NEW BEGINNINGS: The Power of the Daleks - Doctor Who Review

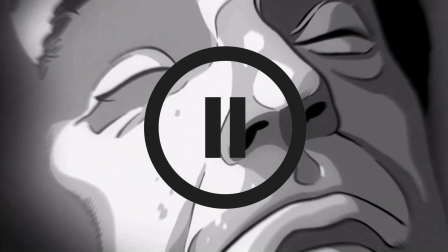As you've probably noticed by now, this story is animated. But it's not just the first part. The entire story is animated. The first one to be so. In my personal opinion, and some may disagree, the animation of this story is better than Part 4 of The 10th Planet. Let's quickly compare the two.
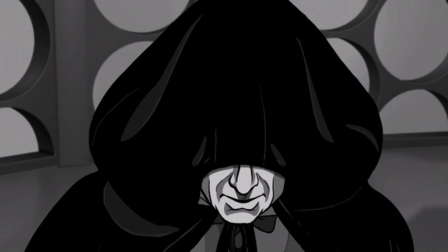While the animation in certain shots feels a lot more crudely drawn, particularly this scene, it's a lot more simple, and therefore easier to look at.
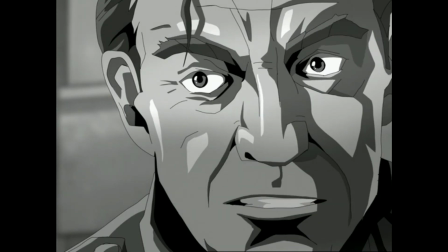The 10th Planet, on the other hand, feels like it's just too close. Everything is over-detailed.
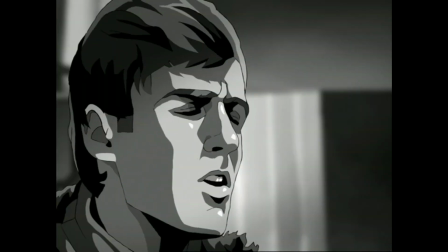And Ben is just... ugh, yikes. Anyway, enough talk about the animation.
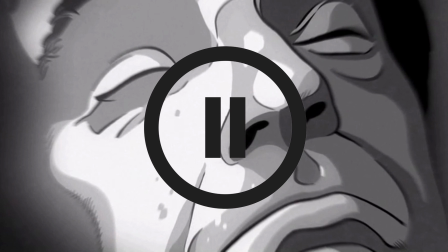That's not what's important. What is important is the story. So let's take a dive into the power of the Daleks.
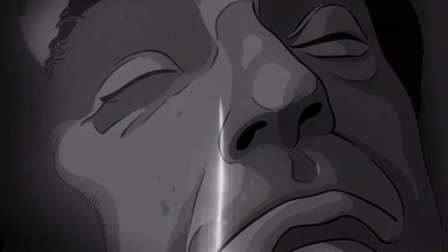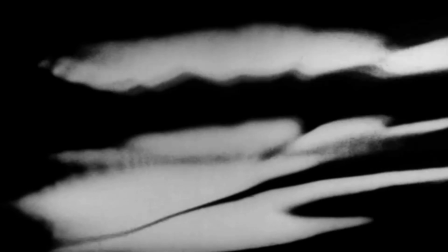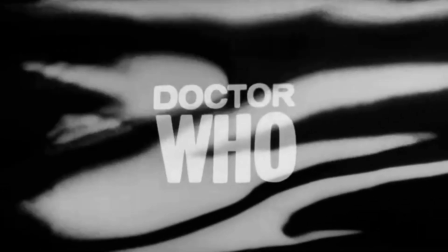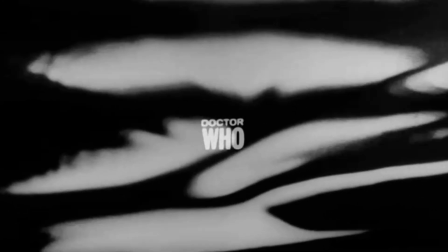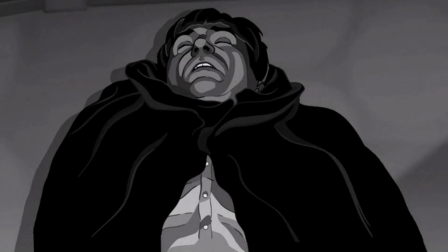The first Dalek story, not to be written by Terry Nation, and have "of the Daleks" in the title, Power had the incredible task of setting the precedent for all regeneration stories to come, the memory loss,
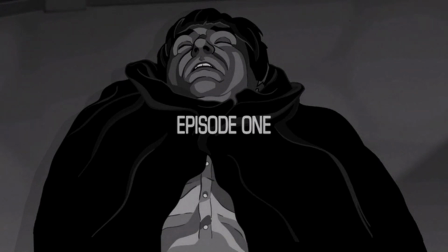the behaviour change, and of course, the new wardrobe.
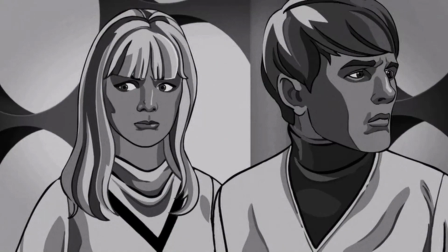Ben and Polly aren't quite convinced that this is the Doctor, but with all the fantastical things they've seen, perhaps it is true.
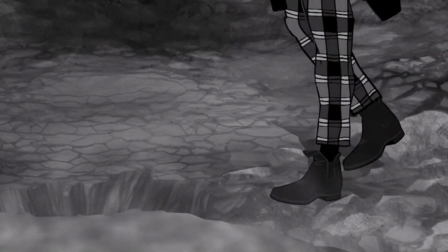Being high on regeneration energy, the Doctor decides to take a wander, meeting a man who immediately gets shot.
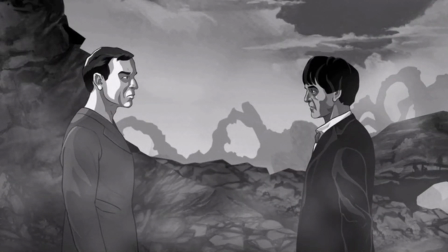So you've come at last. I'm from Earth. I'm the Examiner.
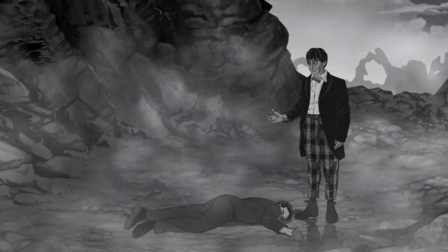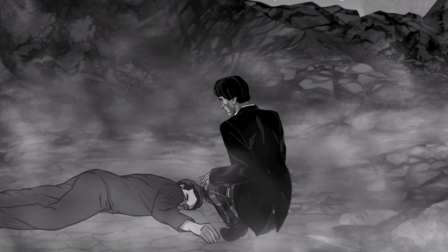Honestly, it's quite difficult not to laugh watching this. I know it's meant to be shocking, but they animate Pat's face just really funny.
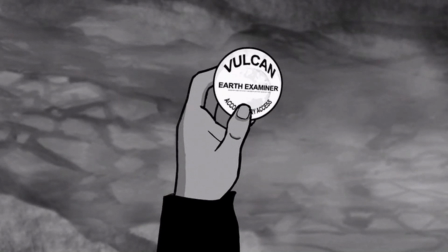Turns out the man was an Examiner from Earth, sent to this planet, Vulcan, for a currently unknown purpose.
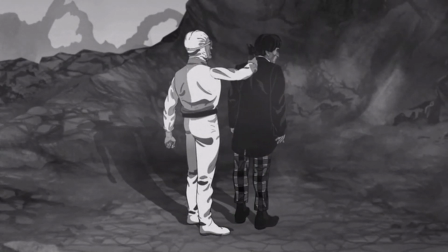The Doctor takes his badge and is knocked out by the assassin, who plants a button in his hand.
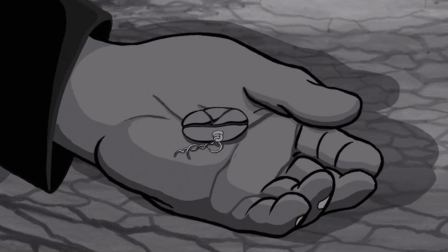In the animation, that is.
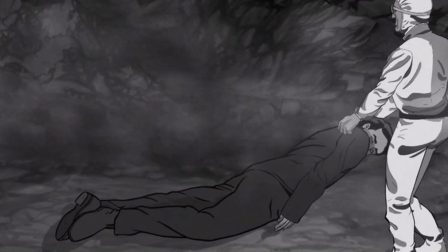Apparently in the live story there was a struggle between the two, but the change in story is actually a lot better going forward, and would have been a lot harder to animate.
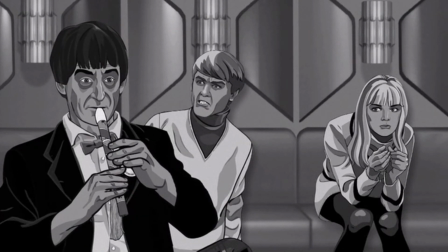The security team of the Vulcan colony pick up the TARDIS crew, and the Doctor manipulates them quite well, revealing his first character trait.
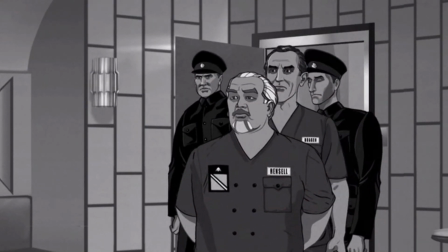When they ask him why Earth has sent him as an Examiner, he gets them to give him his answers.
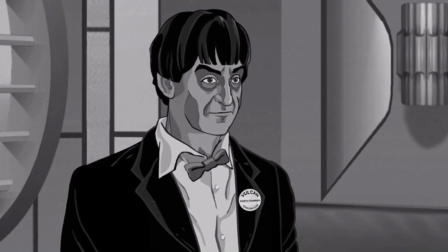Why are you here? To examine. Someone's leaked reports about these rebel groups.
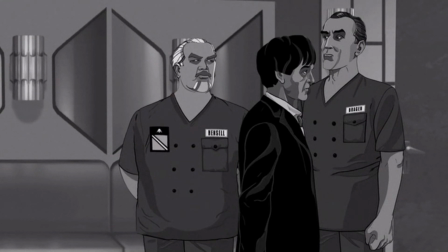That's it, isn't it? There is Lesterson's capsule.
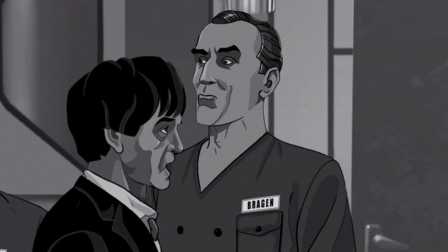It's genius, and is exactly how you can sum up this Doctor, easily able to manipulate those who have authority, weaseling his way into any situation, if you will.
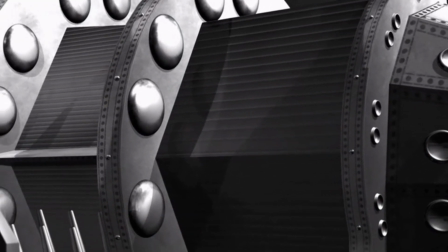One of the points brought up is the capsule discovered by the base's head scientist, Lesterson.
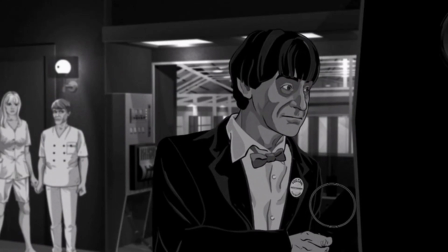They take the Doctor there, and he immediately recognises it, but doesn't let on too much when they open it.
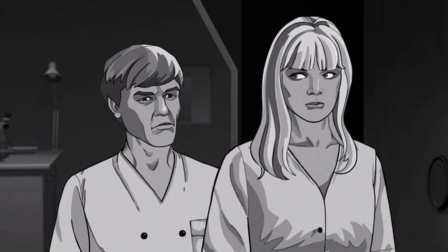Late in the night, they go to investigate, opening the capsule further, giving us this scene.
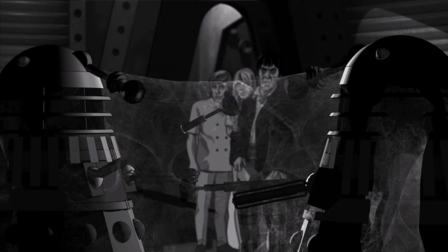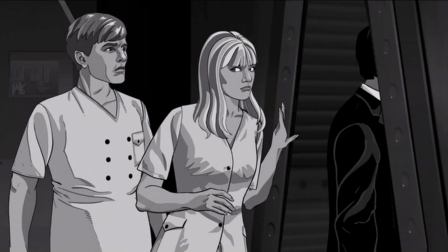Ben, come in and meet the Daleks. What?
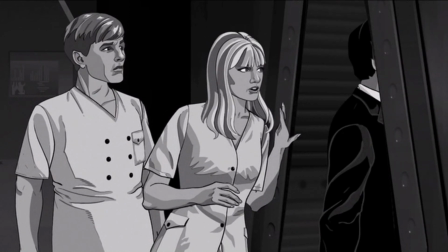The Daleks.
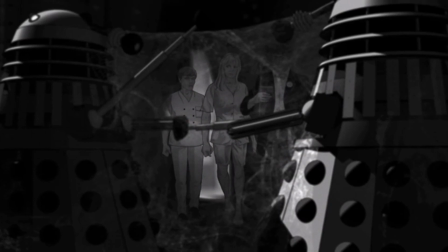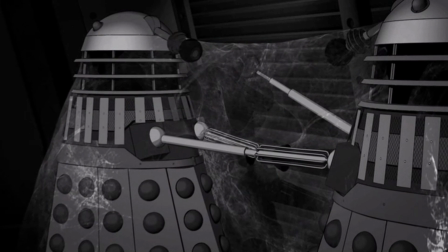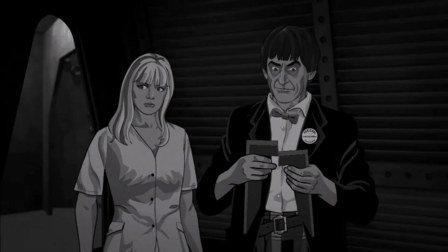The best possible way to fully integrate a new Doctor in the audience's minds is to have them against a familiar villain, and none is more familiar than the Daleks.
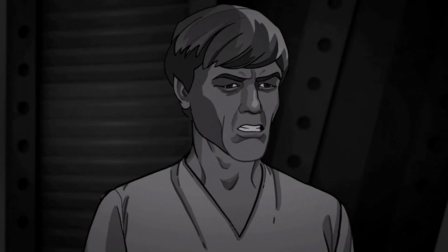By making the Doctor say, "come and meet the Daleks," it subconsciously reinforces that yes, this is the same character even further.
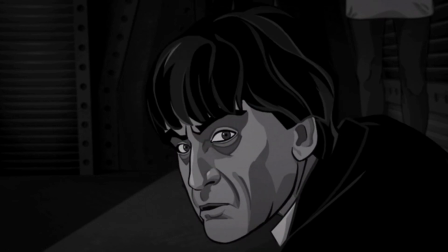This is the first time we ever get to see a Dalek mutant outside of the casing,
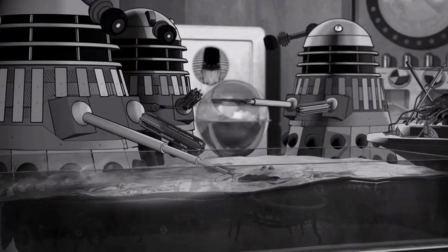which you could see a claw of one in the Daleks, but here we get multiple shots of full Dalek mutants,
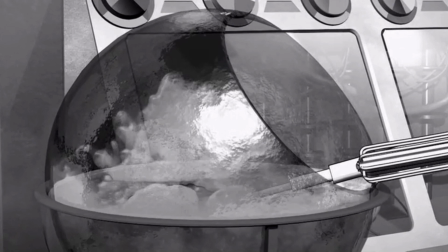and they look absolutely revolting, even in animation.